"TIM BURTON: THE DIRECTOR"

Tim Burton started his career in the 1980s as an animator, concept designer, art director, and storyboard artist for Disney.
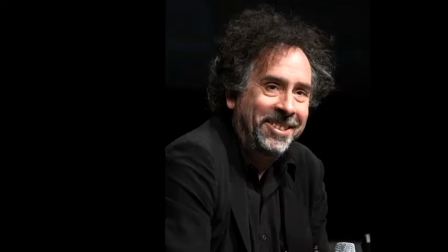[0:09]
Being born in America on the 25th of August 1958, Tim Burton acquired an affinity for arts and film from a very young age,
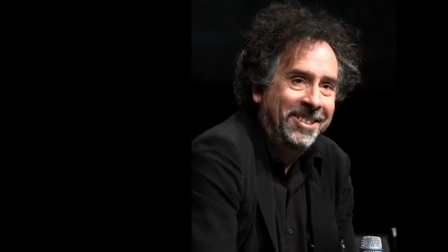[0:17]
and went on to study character animation at California Institute of Arts.
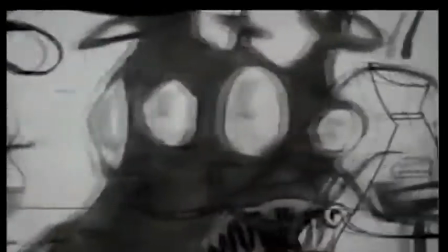[0:22]
His short films Stalk of the Celery and Monster attracted the attention of Walt Disney Productions' animation division. Tim Burton's directing of TV horror anthologies made his talents evident and gave him credibility in the industry as a creative and competent director.
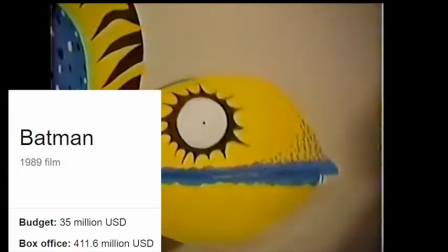[0:37]
His ability to create successful films with a low budget impressed studio executives.
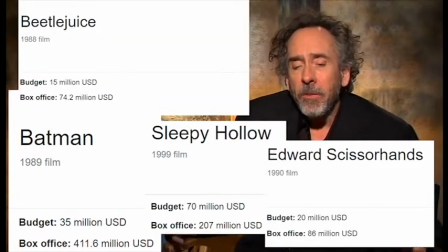[0:42]
Therefore, he was given the role as the director for the high budget and extremely successful film Batman 1989.
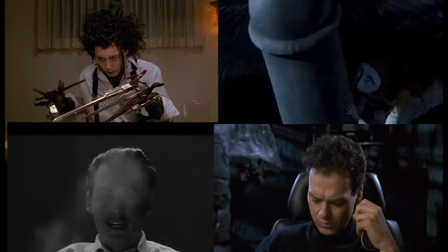[0:50]
The term Burtonesque is a phrase used to describe the salient aesthetics in his films,
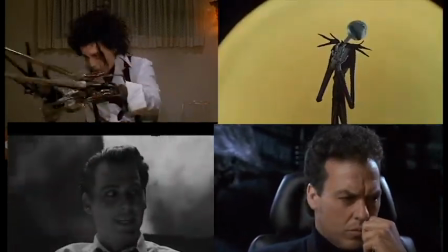[0:55]
mixing surrealism and fantasy with inspirations from German expressionist films.
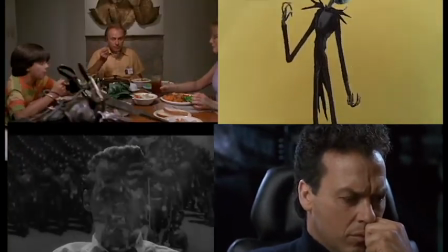[1:00]
His films create immersive and commonly gothic worlds. The environments in Tim Burton's films commonly have a gothic and distorted architecture,
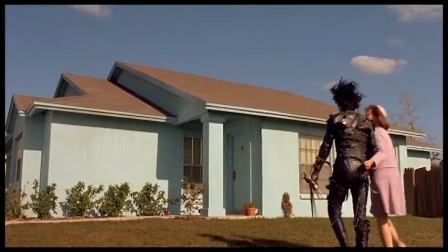[1:11]
quite dreamlike, that help complement and reinforce the tone of the film.
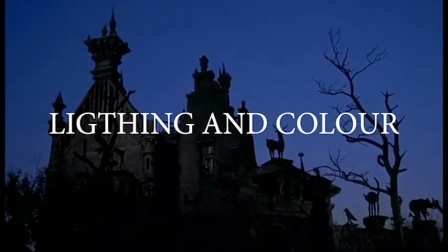[1:16]
Burton employs distinct lighting and coloring to identify certain characters in his films, and to convey meaning.
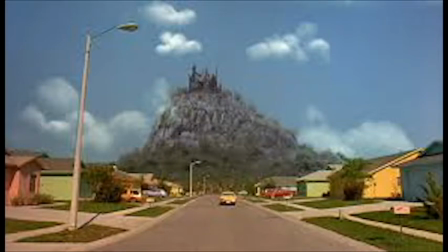[1:23]
The dark and foreboding castle that Edward Scissorhands inhabits juxtaposes with the bright and colorful houses that neighbor him.
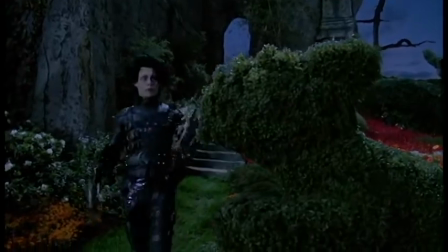[1:30]
This reinforces Edward as unordinary and a social outcast.
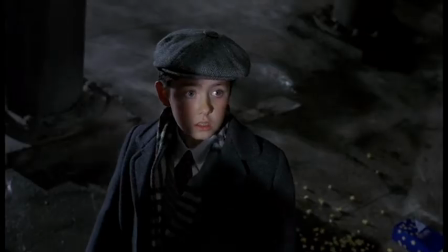[1:35]
Burton uses low-key lighting and backlighting in this scene from Batman to create high contrast,
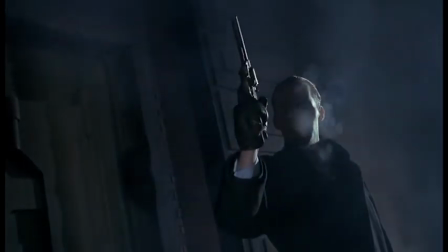[1:40]
separate the faces from the darkness, and to emphasize the subject's face.
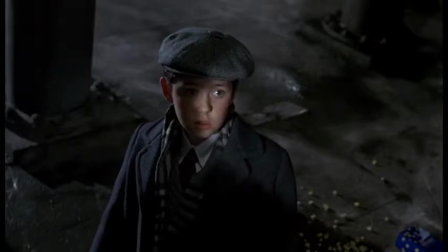[1:45]
The use of cold muted colors represent the event as cold and nightmarish.
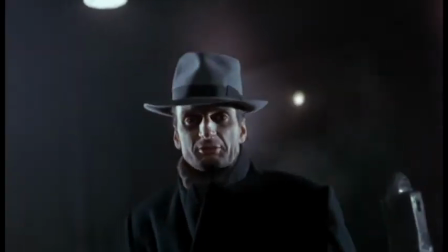[1:50]
The unnatural low-key lighting creates sharp lines of contrast and shadows that illustrate the killer as sinister.
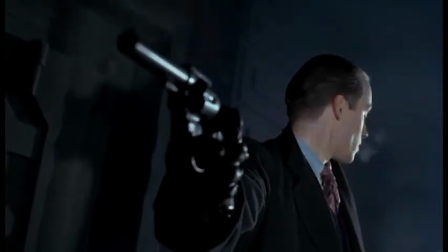[1:56]
These manipulations of lighting and color show the scene is a vivid flashback that Bruce Wayne is remembering.
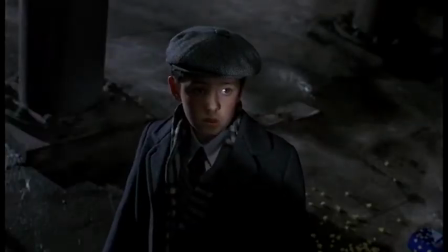[2:03]
The scene has little dialogue, helping it convey meaning and emotion through visual form by the manipulation of lighting and colors.
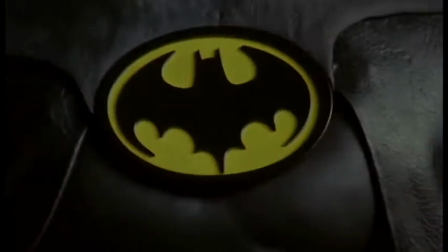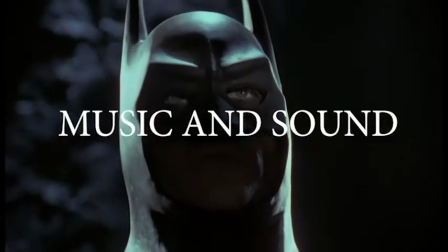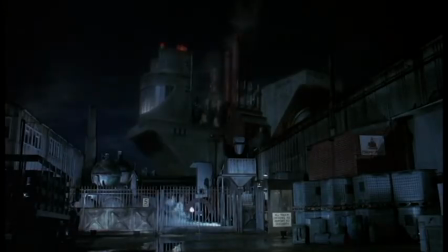[2:26]
Burton commonly uses music that balances the style of the film.
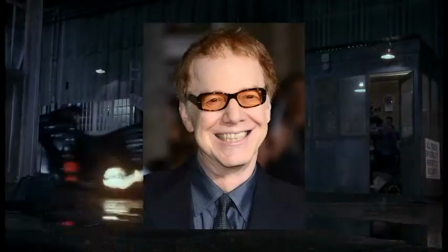[2:29]
For example, the iconic Batman theme by Danny Elfman can be high energy and bombastic during action scenes,
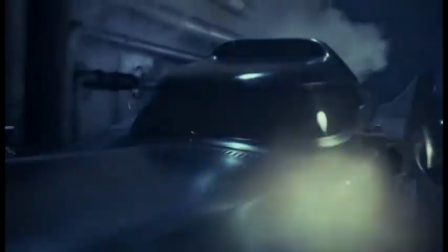[2:36]
elevating the tension in the audience and complementing the visuals,
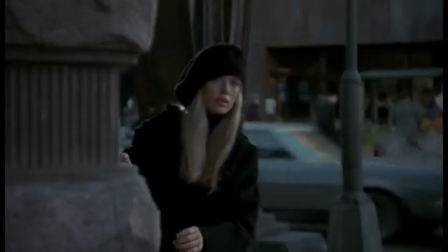[2:44]
whereas in other scenes, the music can be slower and moody to match the tone of the scene, and to tell the audience that not much action is going on.
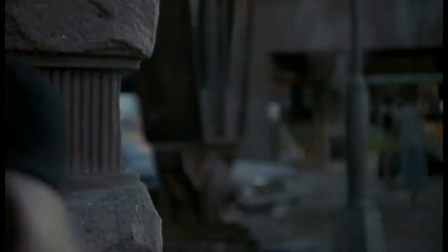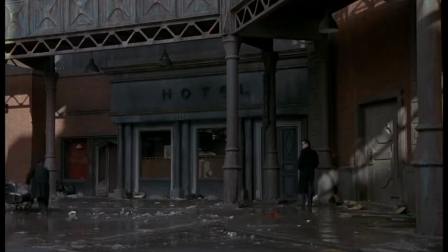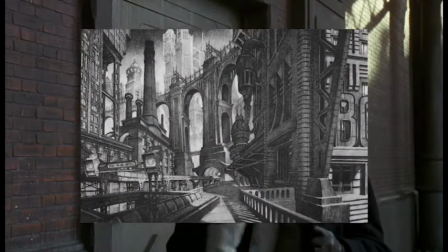[3:02]
The gothic and orchestral scores perfectly blend with the cold and mysterious city of Gotham.
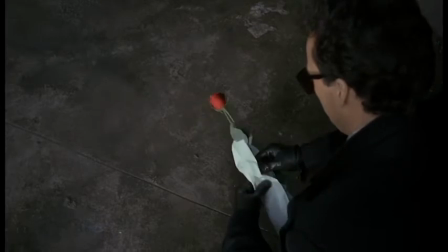[3:09]
As for diegetic sound, Tim Burton uses exaggerated sound effects to reinforce the visuals of a scene.
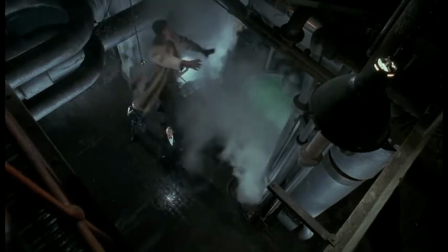[3:15]
In this scene, in which the antagonist attempts to escape from the police inside a warehouse,
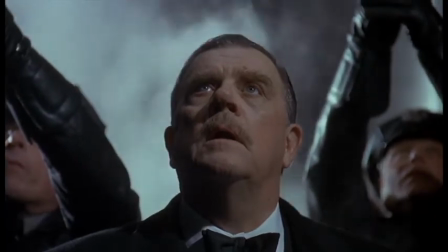[3:21]
the pierced metallic drum gushes acid onto the floor as gunshots loudly reverberate off the surroundings.
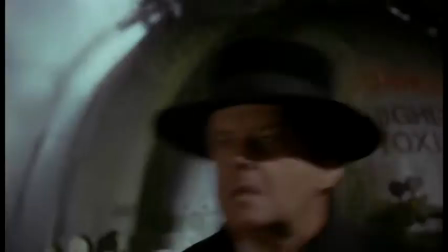[3:27]
Along with policemen shouting over ricocheting bullets,
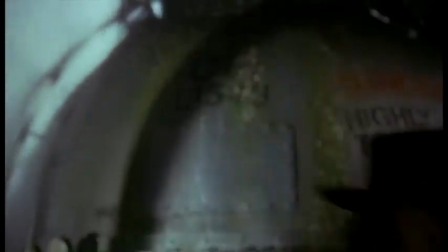[3:31]
the use of diegetic sounds complements the visuals and help to create an intense and chaotic scene.
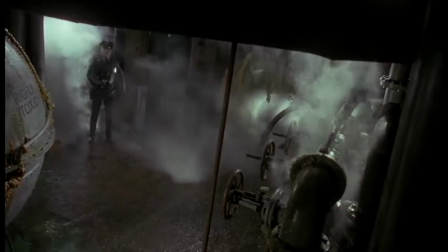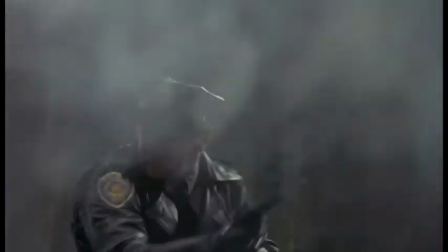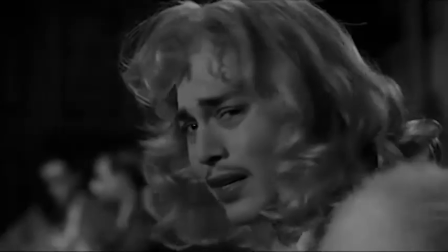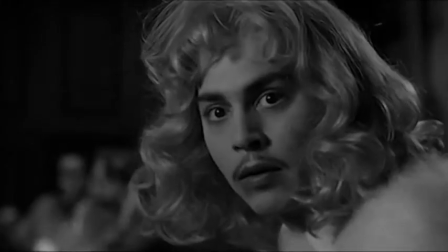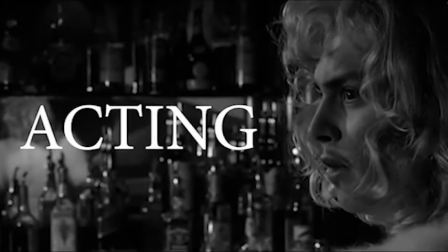[4:01] Oh my gosh.